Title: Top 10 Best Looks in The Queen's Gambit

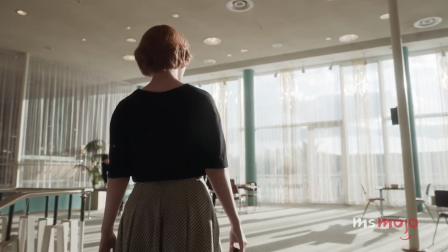[4:04]
Also in the 3rd episode, Beth wears this outfit when she travels to Las Vegas for the US Open,
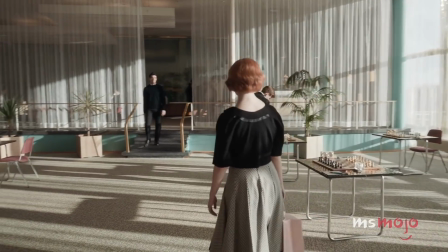[4:09]
where she meets Towns again, the man whom she has seemingly been harboring a crush on for years.
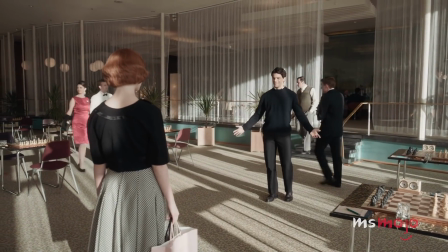[4:14] My stars, you look... Wow. Thanks.
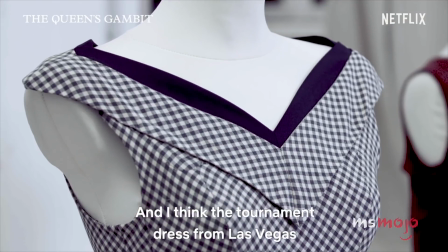[4:20]
He's clearly impressed by her womanly appearance in this flared gingham frock with a pattern that is, of course, reminiscent of a chessboard.
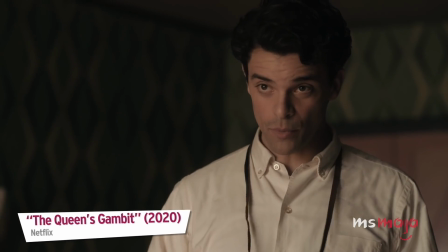[4:28] You could go by the board.
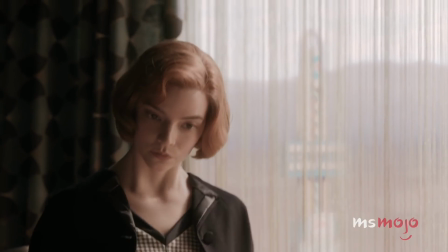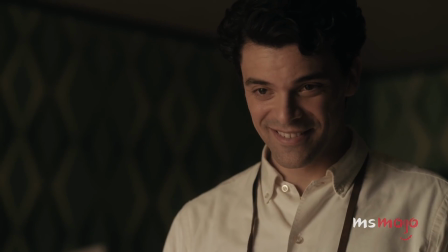[4:38] Okay. I see you've done this before.
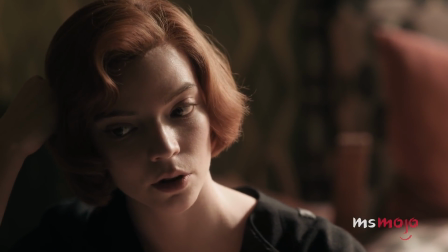[4:41]
One of the series' most memorable scenes takes place when he takes her to his room to photograph her, in what's been unofficially dubbed Towns' dress.
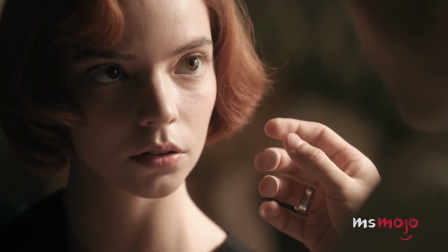[4:49]
That is, before they're interrupted. Number 6, emerald velvet dress. Oh, hi.
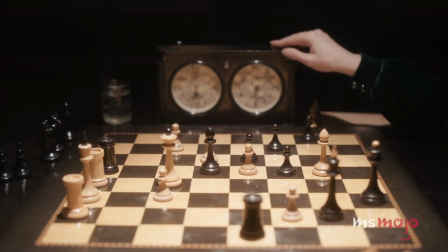[4:57]
In the series finale, Beth wears a number of memorable looks in Moscow, and this one is no exception.
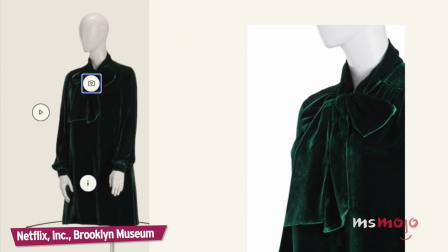[5:09] Excellent. What a brilliant recovery.
The emerald green velvet dress features a bow-style collar and long sleeves.
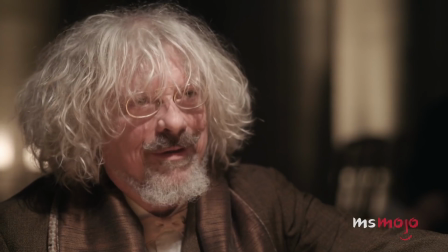[5:15]
The voluminous sleeves create a unique silhouette, and the rich texture of the fabric adds even more visual interest.
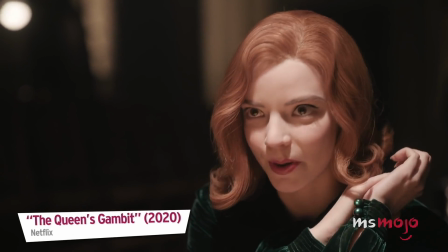[5:22] I've played your game since I was a small girl. I've always really admired you.
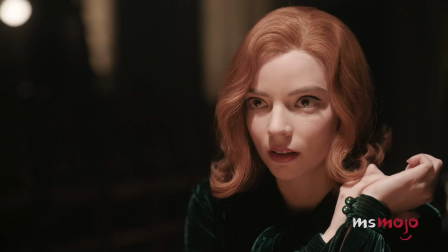[5:26] You are how old again? I'm 20. Don't tell me.
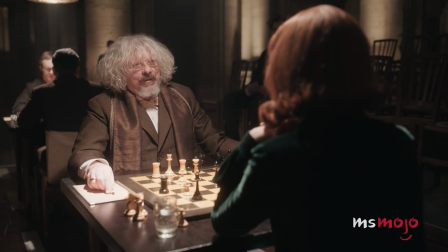[5:31] It'll only drive a stake through my heart.
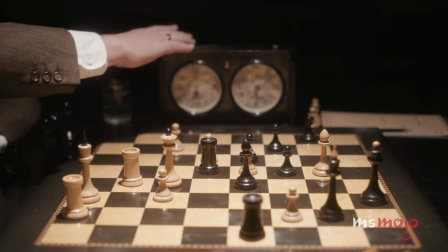[5:34]
We see her win another game of chess in this ensemble that shows how her style has evolved since we first met her.
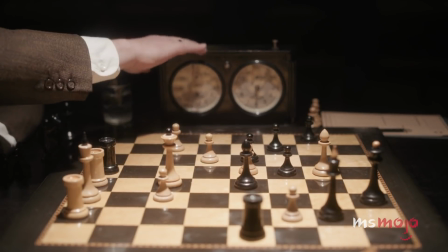[5:41]
Her winged cat-eye eyeliner and lipstick add an extra layer of drama to the look.
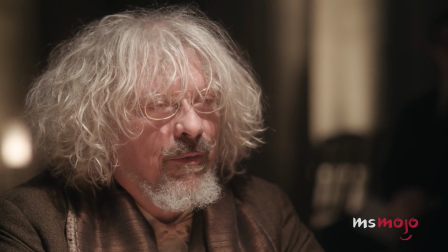[5:46] I may have just played the best chess player of my life.
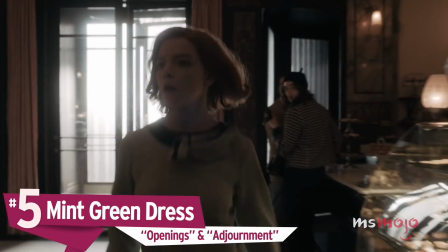[5:54] You will get used to it.
Number 5. Mint green dress.
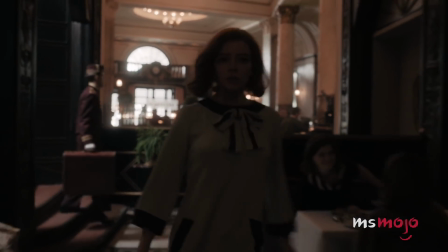[5:57]
The opening scene of The Queen's Gambit shows Beth waking up after a bender and rushing to get ready for what is clearly an important chess game.
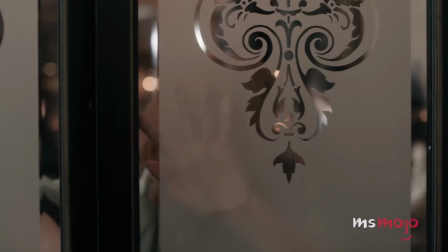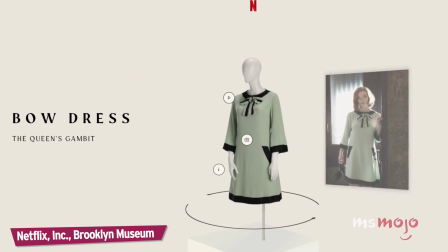[6:14]
She throws on this outfit and somehow manages to look impossibly chic, even though she's obviously hungover.
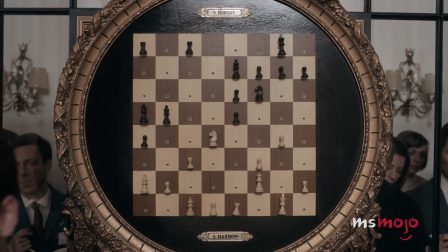[6:20]
In the 6th episode, we finally see the events that led up to this rude awakening and proceed to see Beth play against Borgov when she's not at the top of her game.
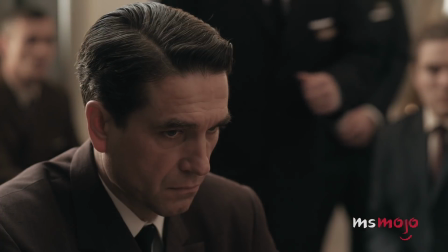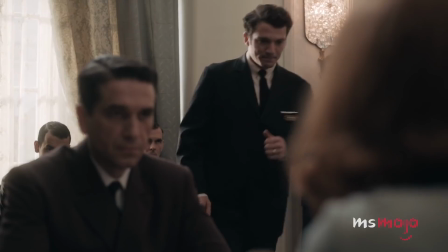[6:35]
While she doesn't win the match, we're still impressed by how good she manages to look in this mint green dress.
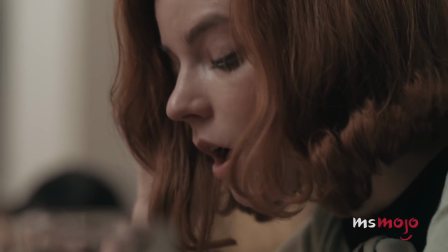[6:41] I resign.
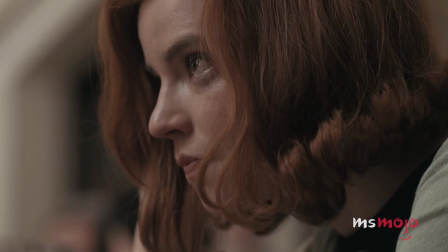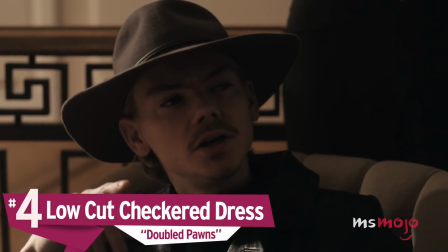[6:50]
Number 4. Low-cut checkered dress.
Aren't you that kid from Kentucky who wiped out Harry Beltic?
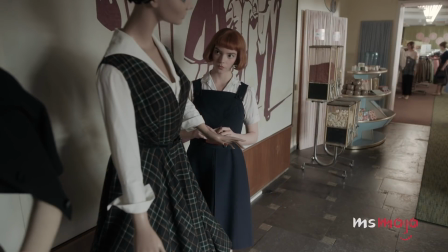[6:55] If you take his knight, then you double his pawns.
At the beginning of the 3rd episode, Beth and her adoptive mother head to Cincinnati for her first big out-of-town tournament.
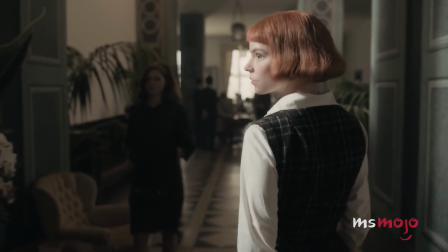[7:04]
Though she's still a high schooler at this point, she's beginning to come into her own in terms of her fashion sense.
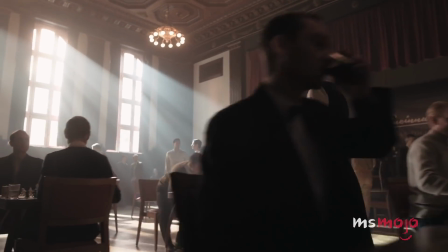[7:10]
This outfit has a schoolgirl vibe to it, with a twist, featuring a checkered pinafore-style dress with a crisp collared shirt underneath.
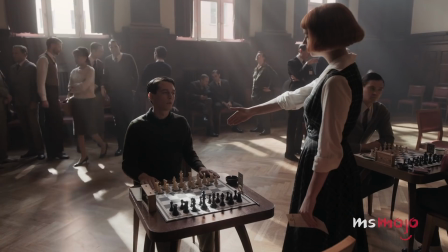[7:18] Beth Harmon. Shit.
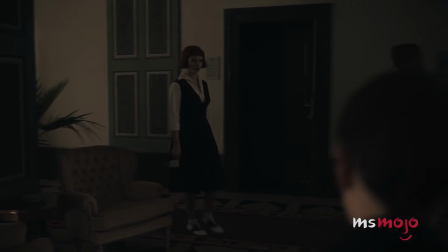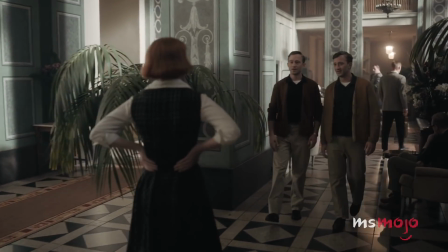[7:26]
As she swans through the hotel, it's clear that she's gaining confidence in her chess game and her ability to take down well-respected players.
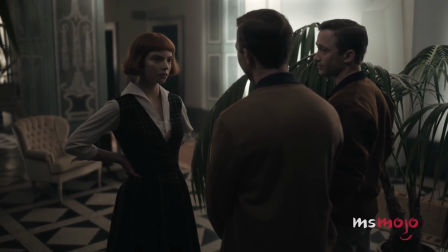[7:33]
And that self-assurance displays itself in this outfit.
What are you doing?
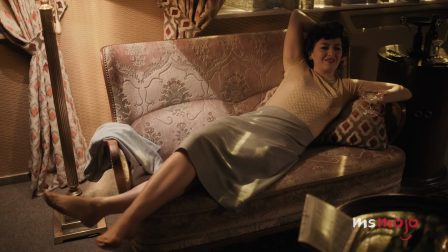[7:38] Replaying my earlier games. What on earth for? Looking for weaknesses in my play. I see. And? There aren't any.
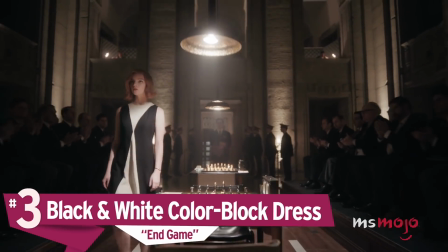[7:50]
Number 3. Black and white color block dress.
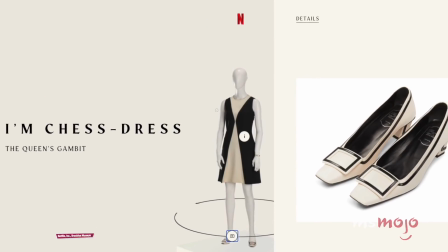[7:58]
The costume department on The Queen's Gambit was hardly subtle about the sartorial references they made to chess in Beth's outfits.
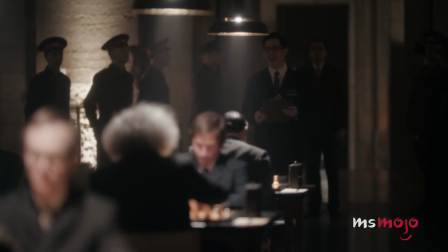[8:05]
In this scene, she wears a black and white color block dress that represents the two sides of a classic chessboard.